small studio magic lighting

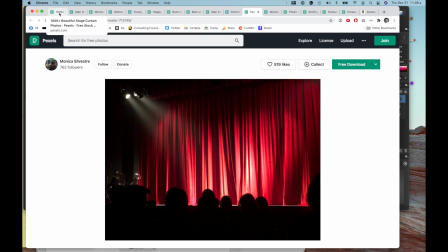Small studio, if you're using your webcam, then you don't have a lot of control over
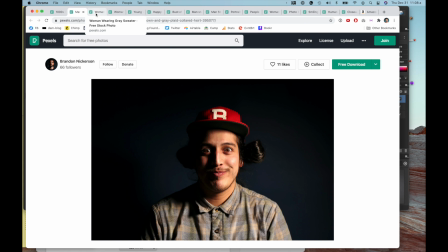what it's going to look like as far as how the camera is going to pick up things. So we have a bunch of challenges, and it's a small space, and we're trying to do it on a budget, and we want it to be clear.
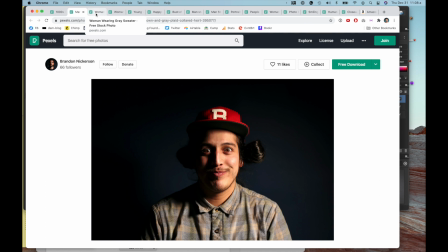The first thing is we want it to be clear. The second thing is we want it to be beautiful. So for clarity, one of the problems that we have in making a 2D image, which is on a camera, depict a 3D image,
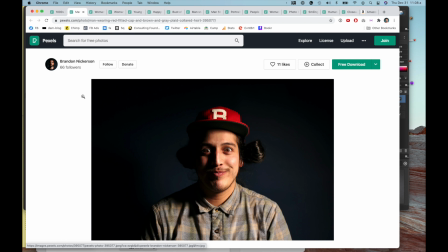it's important for the human brain to understand that you have to understand what's going on by looking at the video. The viewer needs to understand what's going on. So getting that clarity of what's going on, part of it is making it clear what a 3D space is.
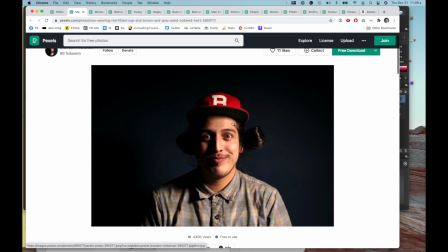So here's an example of a photo that it doesn't really cut out from the background very well. You can tell pretty well what's going on because of the lighting, but it still blends in a lot with the background.
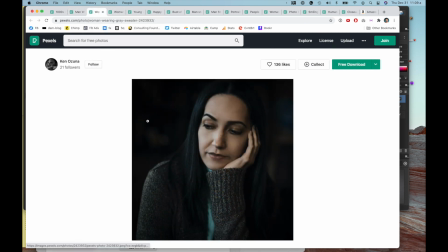So here's another example of dark background and dark hair.
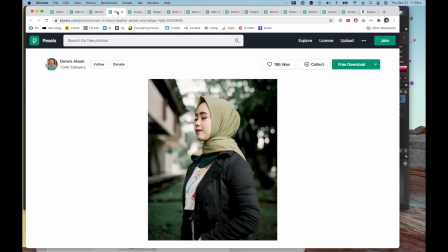This can happen the other way too. The colors of different things can be combined. So one way to make the background stand out is with bokeh,
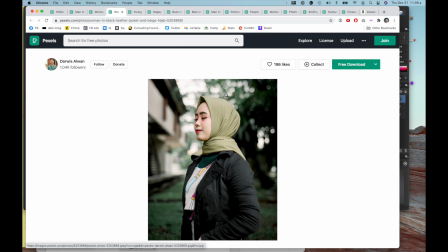blurring the background, which can happen in a webcam, but it's not very likely to because you don't have as much control.
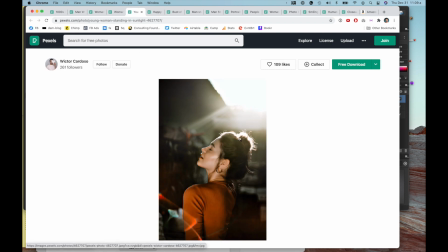Another way is rim lighting, having light on the hair, or hair light it's called sometimes. Rim lighting helps to define where the background is and where the foreground is.
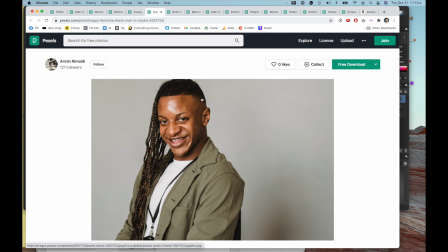Another thing is contrast, having a different color background from the foreground. That helps a little bit, but more what helps in this photo is this shadow. There's a shadow of him, so it helps to define how far he is from the background, and that helps us to understand the 3D space.
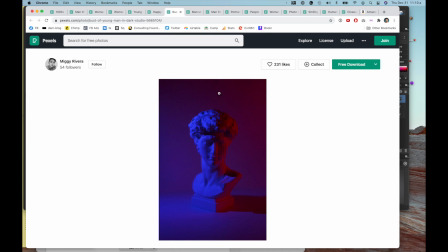Another thing that you can do to differentiate the background from the foreground is to light the foreground differently from the background. So you can see that there's red coming in this way and blue coming in this way, and as it drops off into the background, it's more of a purple color, so we can start to see the edges a lot better,
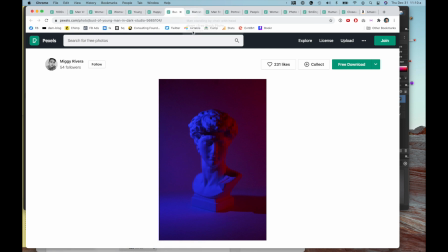and we also understand that there's space between the two objects. When you have an object right against a background, you can't get that definition. Here's another example of rim light. Here's another example of different colored lighting on the background and the foreground.
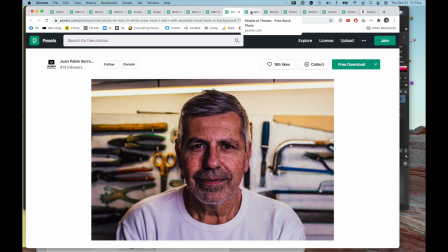Okay, so then once we have our 3D space established and we have enough light so that we can see what's going on, then the next thing is beauty. When we have a harsh, small light source, a small light source makes harsher light.
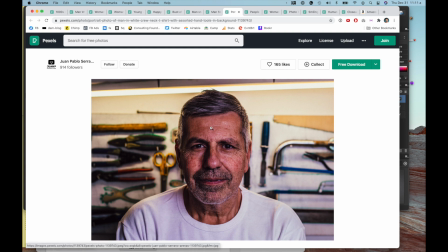So when that happens, we get to see more definition in wrinkles and less brightness in the eyes. His eyes look dry or flat or whatever because his light source is small.
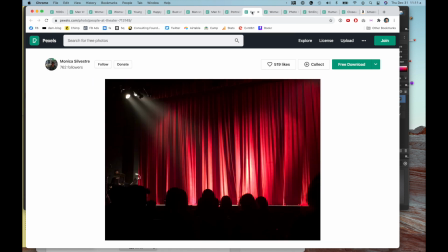So that's gonna keep happening.
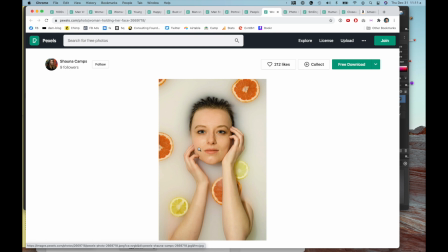Here's another example. This could be a really beautiful photo, but
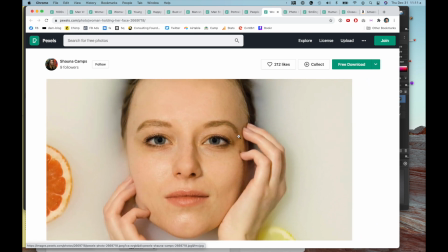she doesn't have a catch light on her eyes. So a catch light is the reflection of a light on your eyes.
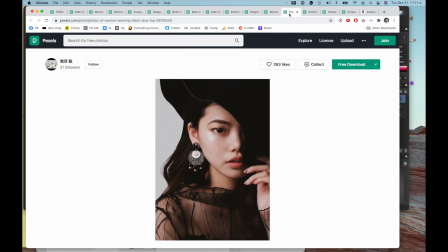This is a bigger light source, but we don't have a catch light. Here's a small catch light.
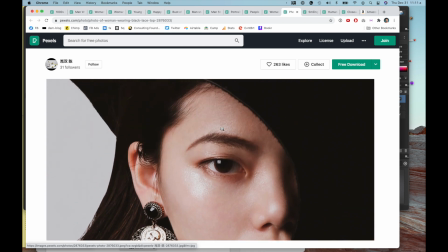It can make your eyes look beady if you have a small catch light.
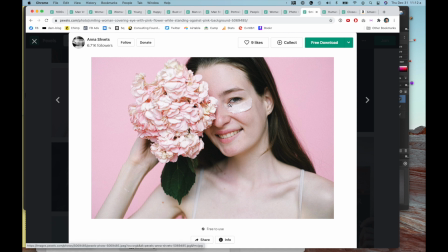Here's no catch light. See how her eye looks flat? She has a little bit of catch light right here in the corner, but
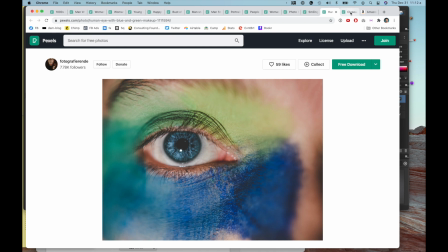here's a small catch light, and then here's a bigger catch light.
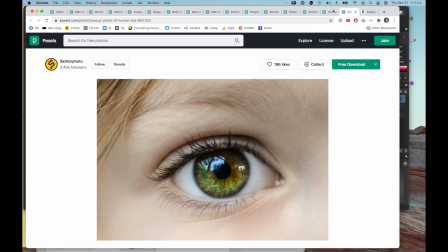See how this eye looks wetter, fresher, younger, more energetic, all that stuff. You want to get as big of a light reflection right there as you can.
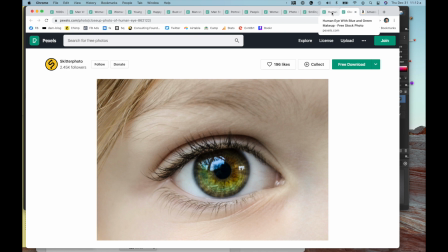That really makes things good. So, and then for you and your purposes, let me just show you a comparison of how this stuff works.
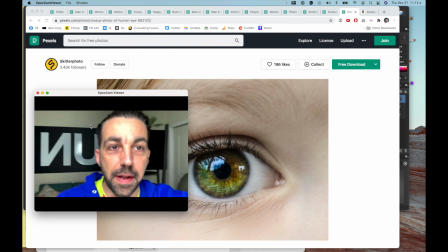Here's me, and this is my iPhone camera, so you're getting all the crappy contrast that's going to happen because of my bright lights.
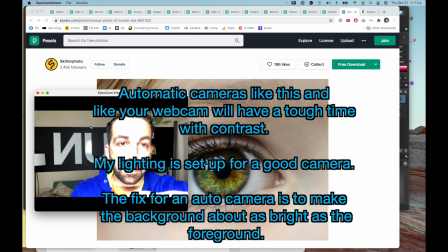So my front light is really bright, and I'm trying to adjust it, but here we go.
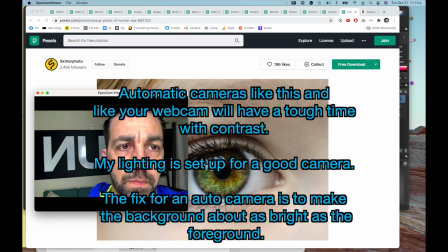Okay, so there's
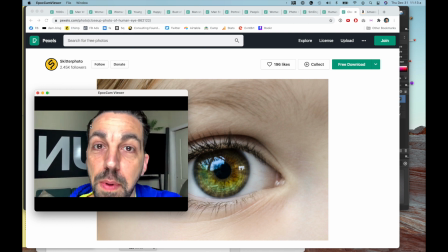my thing, and then when you're on zoom, zoom is going to crunch down things too, so your whites will become, things will be like, it won't be as smooth. So here we have, you can see me, and you can see the catchlight in my eyes because I'm really close to my lights.
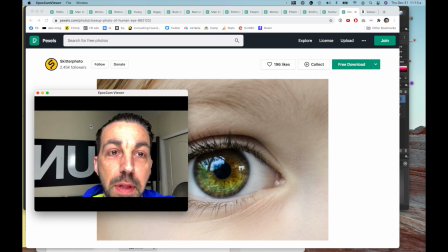Right now I can touch my lights with my hand. I have two lights. I have one, you can see in the top of my eye and the bottom of my eye. I have one big soft box up here and a smaller. I'll show you what that looks like.
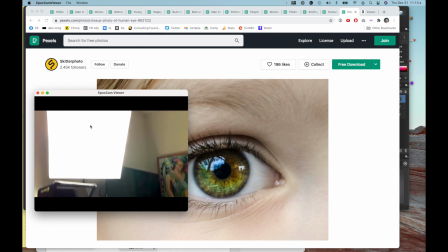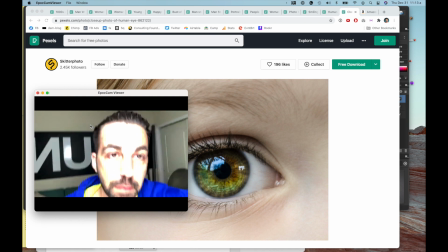And I'm really close, okay? So then,
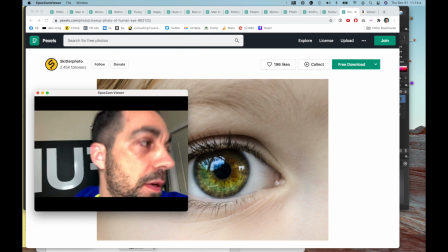as I get further away, you can see really quickly, that light becomes dimmer.
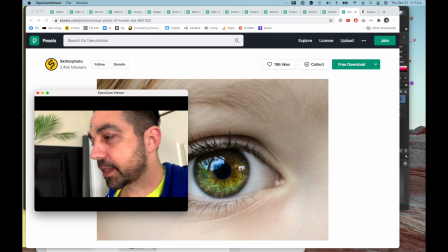Every foot that you move away from your light, it's going to get dimmer. And
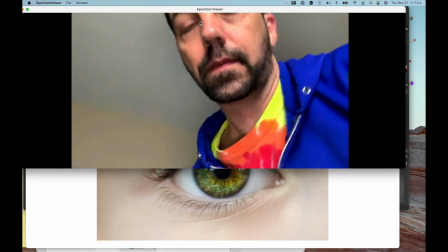I'm going to show you that again. Here's close up.
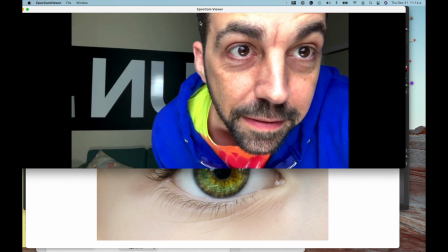See the big catch light? See my eyes? Looking good.
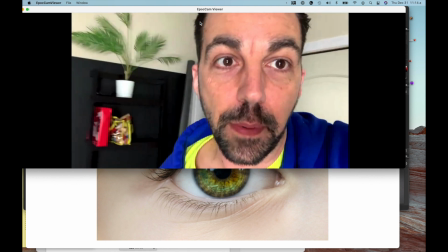And then, as I get further away, the light gets dimmer by a half every foot that you move away.
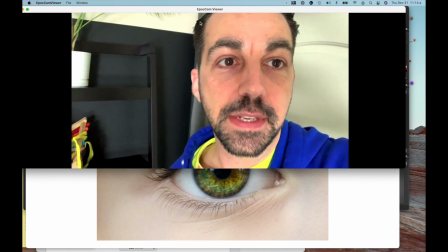And look at the catch light in my eyes now. It's beadier. My eyes are beadier looking.
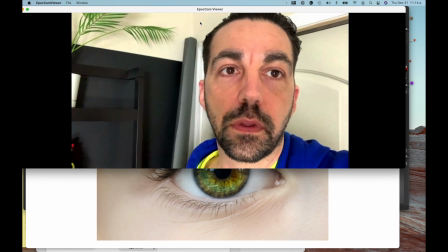It's not as nice. I have, the reason my face is all lit is because it's bouncing around the room,
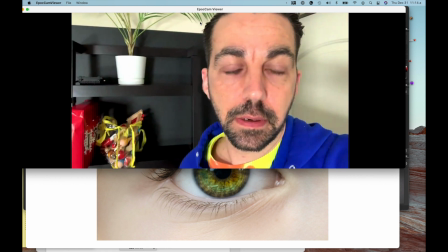but my walls are kind of yellow, so I'm getting a more yellow lighting on my face.
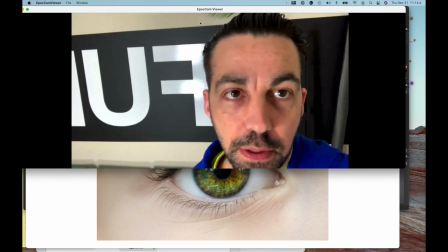You can see
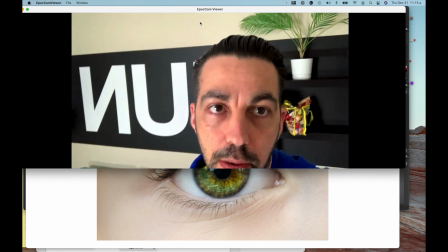my back, my stuff's blending in okay.
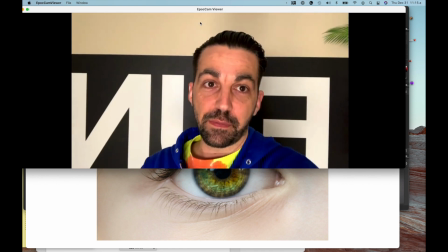So movement helps a lot in defining a background, but usually you don't have movement, and if you're using webcam, you have zero movement, so it makes it less clear.
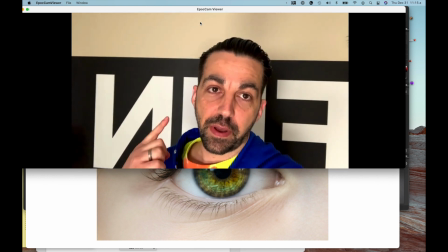Then we have a black background.
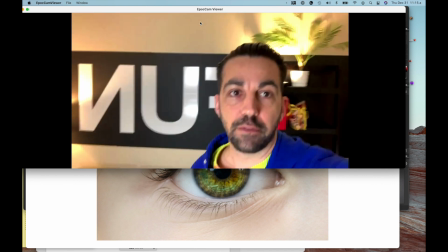I can turn on this light, which is a different color from my front lights, and that helps to give me some definition in the background.
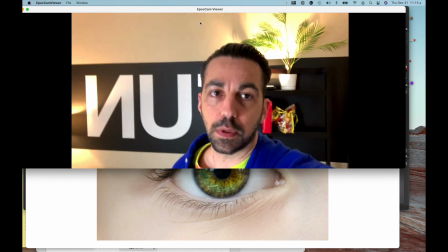Okay.
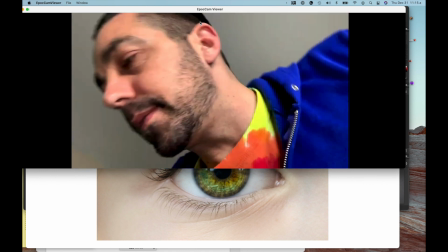For you, one technique that could be cheap is to
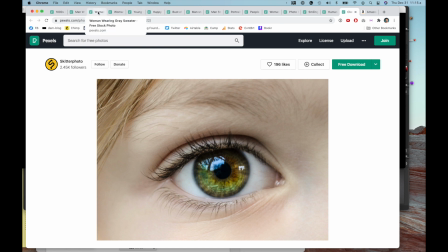light from, one thing is to light the
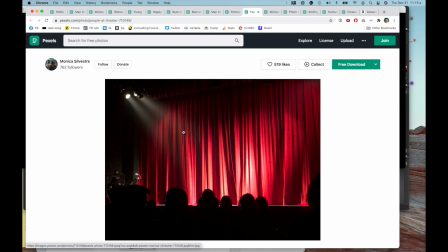curtain behind you with a different light that's separate from a different angle that doesn't shine on you, and that can help out a lot. That's going to give you a lot of definition, and you'll have to adjust it a lot because you just have to tweak and play with it.
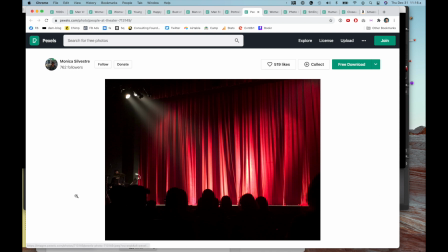It seems like it takes forever, but you keep playing with it and you can get really, the cool thing about so in my